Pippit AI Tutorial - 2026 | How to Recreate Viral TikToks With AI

Guys, have you ever seen a video that gets millions of views and thought you want to create something similar, but you have no idea how it was edited?
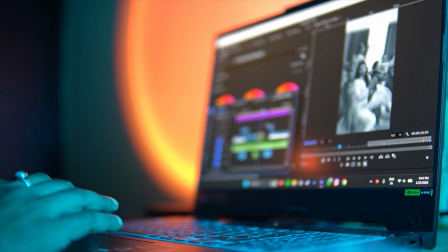(0:07)
You try to recreate it, spend hours adjusting effects and timing, and in the end, it still looks amateur. I'm Daniel, welcome to my channel where I make smart tutorials.
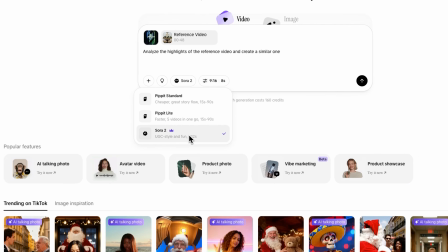(0:18)
And today we're taking a look at Pippit, a tool that completely changes how viral videos are made.
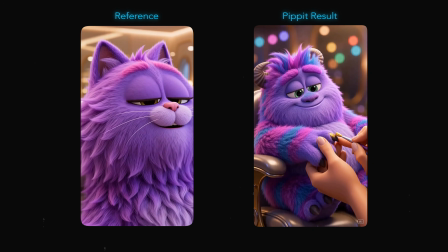(0:24)
Pippit, a ByteDance product, can now clone the creative DNA of any video and lets you recreate any viral video from an online reference.
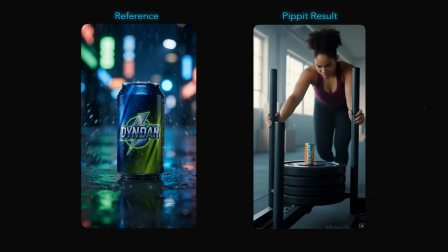(0:33)
Same viral impact, faster to launch. So instead of starting from scratch, you take something that already works and rebuild it for your own content. Also, I've left all the useful links in the description down below, so don't forget to check them out.
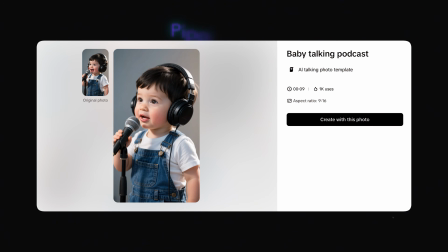(0:48)
So let's jump in and see how this actually works. Friends, you've definitely seen viral videos and thought, I want to make something like that.
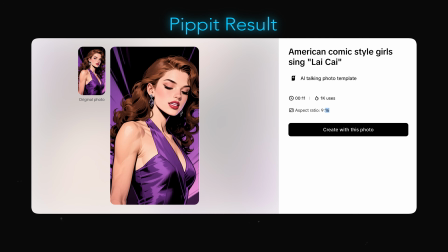(0:56)
But recreating the same pacing, visuals, and audio manually takes a lot of time.
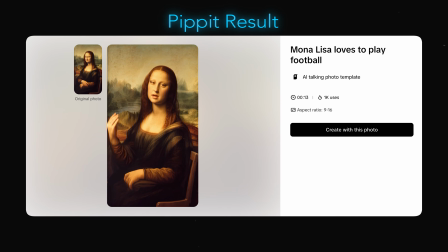(1:01)
That's where Pippit comes in. It analyzes the creative DNA of viral videos and helps you create new content based on that formula.
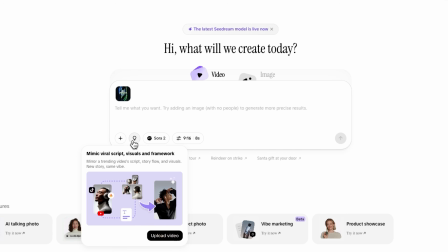(1:10)
To make that comparison properly, we first need to give Pippit the original reference video.
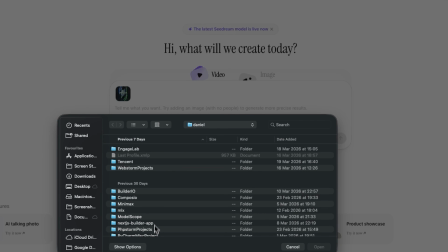(1:15)
So I am uploading a viral style clip, and the idea is to let the system study its pacing, structure, and visual logic before generating a new version.
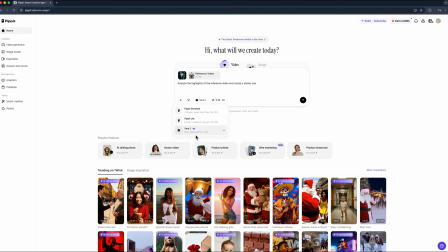(1:25)
Here I'm selecting the model, in this case Sora 2, which is a premium option.
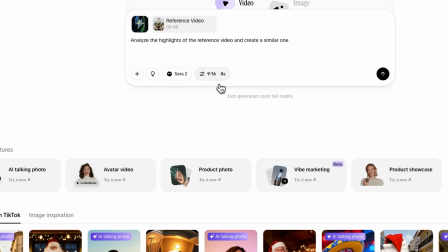(1:31)
Folks, after that we move on to the setup. For example, I'm setting the format to 9:16, and once everything is set, we simply start the generation.
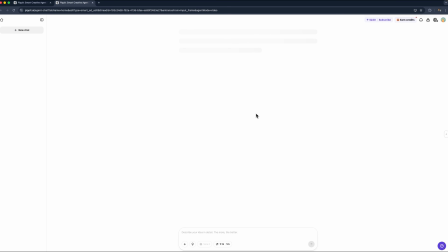(1:41)
The platform begins processing, and this is where the whole workflow starts to feel very different from doing everything manually.
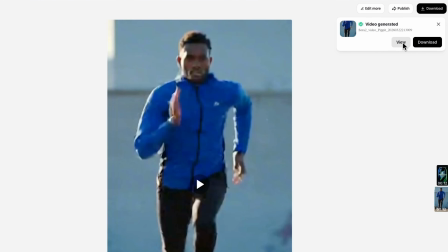(1:49)
And just like that, the video is ready. You can preview it right away or download it.
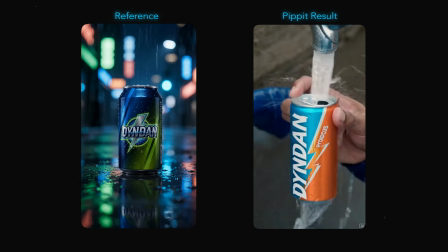(1:54)
Let's take a look.
New Dan Energy. Zero sugar, full charge.
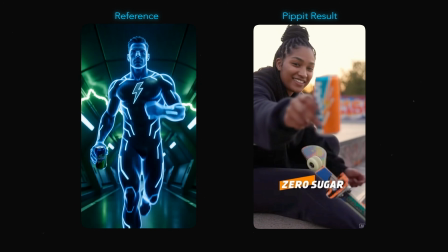(1:59) Fuel your drive, sharpen your focus, and keep moving. Whatever your grind, Dan ignites it.
Guys, let me take a little break to ask you to like this video and subscribe to my channel.
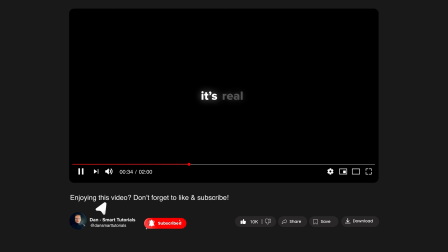(2:10)
It's absolutely free, but helps me make even more fun tutorials for you. Thanks! Now, instead of walking through manual uploads, let's look at a few examples so you can clearly see how this works in practice.
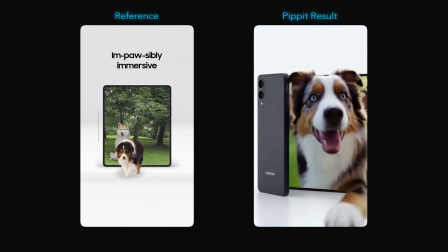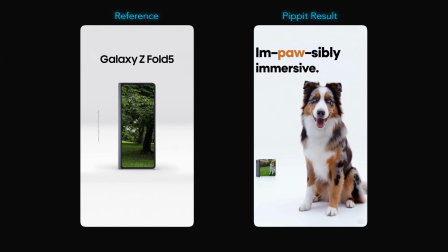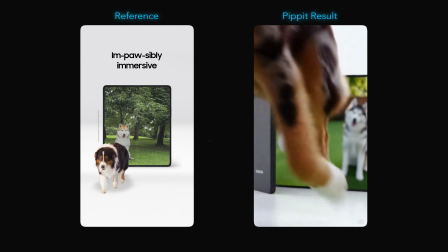(2:35)
Friends, first we have a product style example. Here we are looking at a Samsung Fold presentation, but it's not just a regular showcase.
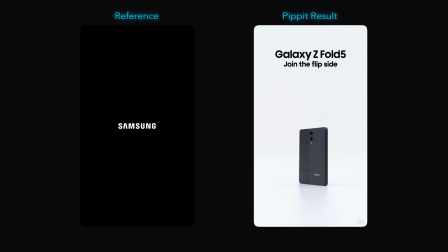(2:43)
The scene starts like a typical product video, and then suddenly a dog jumps right out of the screen and runs forward,
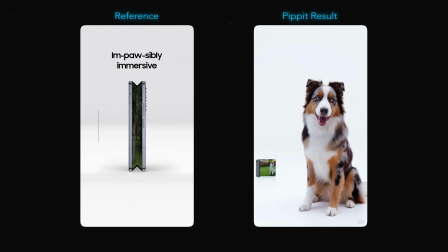(2:50)
creating this strong 3D effect that instantly grabs attention. You can see how the motion is built around that moment.
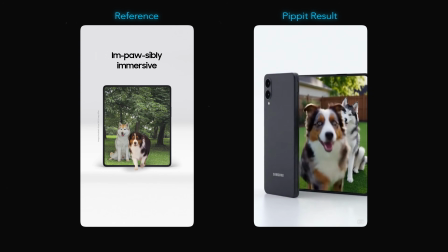(2:57)
The transition from a flat screen into depth feels smooth, and the animation pulls you into the scene instead of just showing the product. It's not just about visuals here, it's about creating that wow, did that just happen reaction.
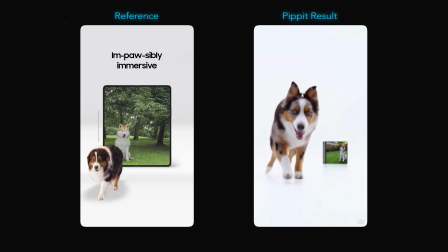(3:11)
What really stands out is how immersive the whole sequence feels. The movement is fluid, the timing hits at the right moment,
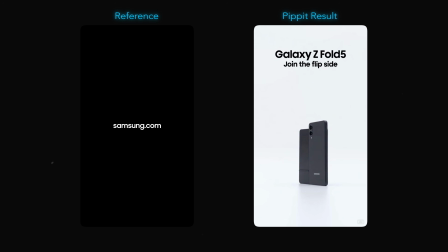(3:19)
and overall it looks like something you'd expect from a high-end commercial, not something generated automatically.
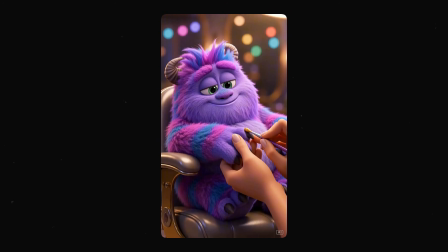(3:25)
Mates, now let's look at a completely different format.
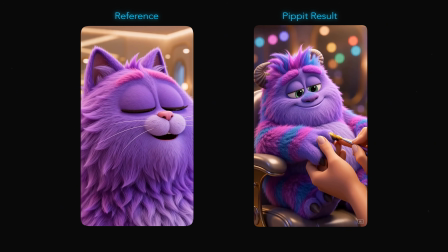(3:33)
Here we have a more quirky, stylized example. In this scene, a monster is just sitting calmly while someone is painting its nails with gold polish, and the whole video leans into this unexpected, almost surreal vibe. There's a strong contrast between the character and the action, which is exactly what makes it work.
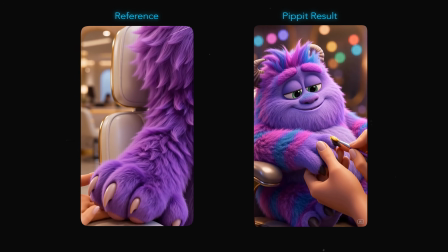(3:52)
The pacing is slow and deliberate, letting you focus on the details, and the simplicity of the scene actually makes it more memorable.
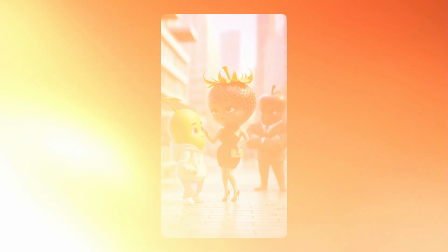(4:01)
Folks, and finally, let's take a look at a story-driven example.
You're cute, in a basic kind of way, but I like winners.